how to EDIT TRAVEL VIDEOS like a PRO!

I've gotta be honest, up until this point, editing for me at least is really tedious it's a ton of work you can get bored because you're sorting through hours of footage at least in my case I am once I've done all my rough cuts and I'm ready to head into the composition phase this is where we party this is where you get creative and you really build out your story put all of your footage together in
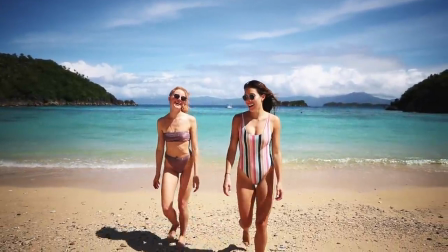266s
a way that's gonna really show your audience the world through your lens so the first thing that I do when I'm in the composition phase of my edit is
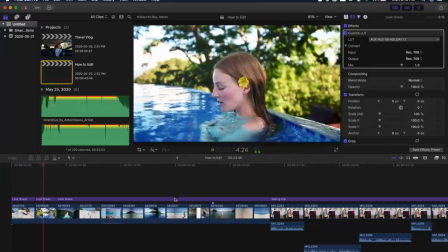274s
I pull all of my absolute favorite b-roll clips from the whole video and I drag them right to the very beginning of my video I'll also look for
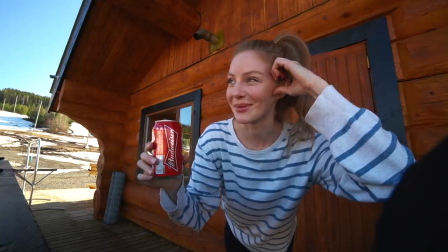282s
really good like talking clips or sound bites where I'm extra excited or clips where I feel I'm talking about something or saying something that really illustrates what's gonna be happening and what people can expect to see in the video I'll drag that to the very beginning as well for now we're gonna leave this we'll come back and sort of refine it later when we get to the music side of things what I do next is I
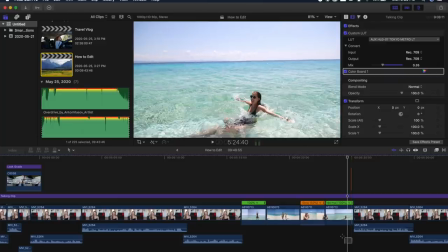304s
look for longer talking clips in my video and I will overlay b-roll at either the beginning,
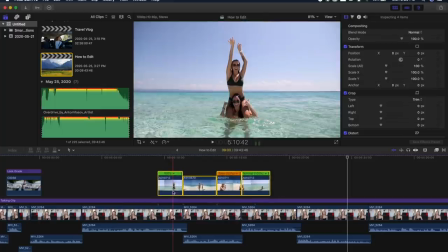310s
middle, or end so that I can better illustrate what I'm talking about or add more color
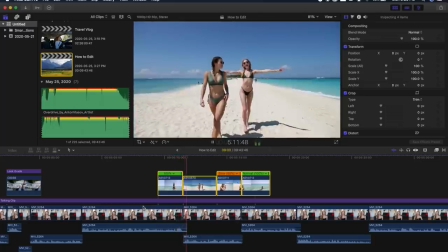315s
to anything I'm referencing with actual footage of said thing I'm referencing.
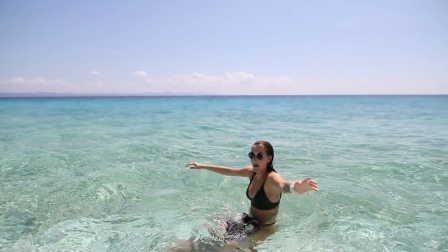320s
The other reason that I like to overlay b-roll on my talking clips is because I think it just makes things more interesting.
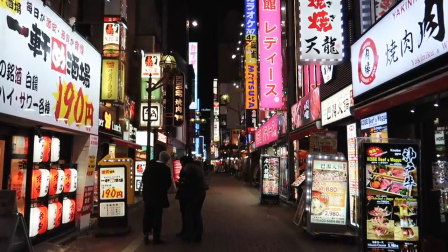326s
So now that you've finished the composition part of your edit, it's time to add music and this is such an important part and such a fun part of editing. I like to use Artlist. Artlist is by far my favorite copyright-free music platform. They have the best songs. They don't sound like janky. Like some copyright-free music is really like janky sounding. Do you know what I mean? Theirs sounds like something you would see in like a Brad Pitt movie. It's amazing. So I'm a big big fan of Artlist and I actually have a link in my description where you can get two months off your own subscription to Artlist.
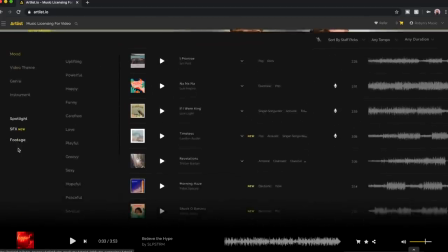359s
You can search on Artlist for songs by mood and this is how I search for all my music.
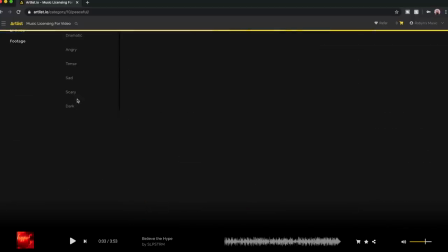365s
I just find it works best for me and that way I can really match the vibe of my video with the mood of the song I'm putting in there.
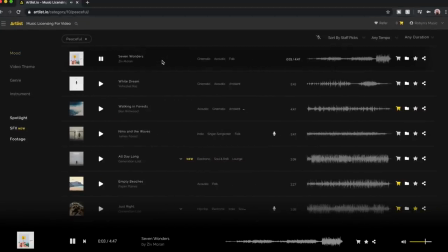372s
Artlist will also recommend to you their top songs like what they think is best and their recommendations are good I'm telling you. So once you've picked your song from Artlist what you're gonna do is drag that into your timeline and pull it right to the very beginning and then what you're going to do is take that b-roll that we had pulled to the beginning before and cut it up on the beats of the
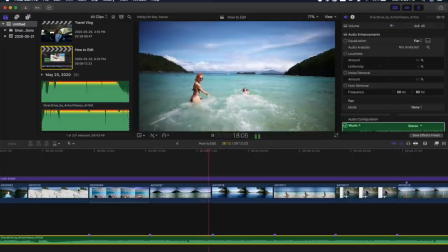391s
song so you always want your footage to change along with the music so it really is a cohesive professional looking video and then what you're going to do is throughout the rest of your video take songs and overlay them and do the same thing on all of your b-roll if you have
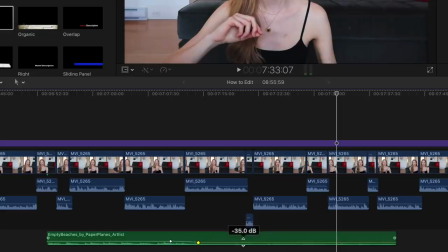406s
a long talking clip where you feel background music would enhance what you're saying, add it there, just keep it quiet.
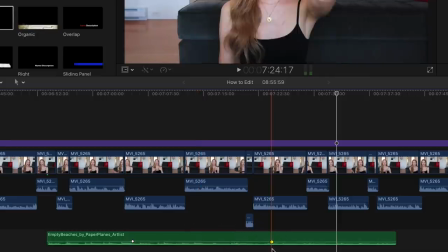413s
You never want to have background music be overpowering. It just, like I said, it doesn't sound good. And then once you're done with your music, you are at the final stage of your edit, at least how I edit, this is my process, and that is color grading. Because this is a beginner's tutorial, I am going to keep it really, really simple for this. I feel like I could do a whole other tutorial on color grading, but if you're working in iMovie, i would actually recommend doing the auto enhance on all of your clips because i found that it's actually pretty good and then if you want to go further what you can do is adjust your saturation increase it or decrease it depending on how your camera picks up footage and increase your contrast these simple steps will make a really big
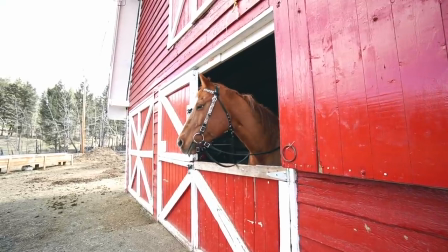454s
difference in making your footage look crisper and more professional so that's as much detail as i'm going to go into for today's video for For color grading,
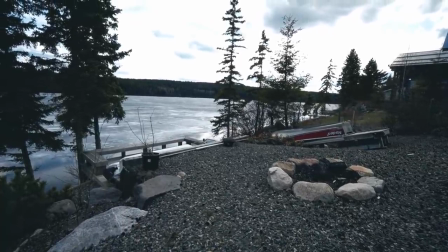463s
in theory, you should have a beautifully made, really well flowing video in front of you and you should feel proud
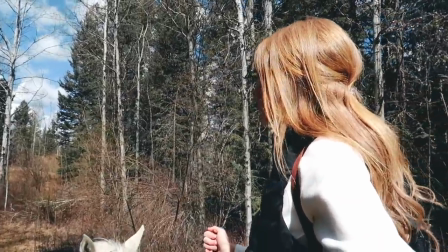470s
of yourself because honestly it's like a battle and a half to get to the final result of a vlog. But I hope that you found this tutorial useful. I really just wanted to share my process with you. I know that everyone does it so differently and we all have, you know, a different way we edit, but this is how I do it. I find that it's very effective for me. Thank you so so much for watching.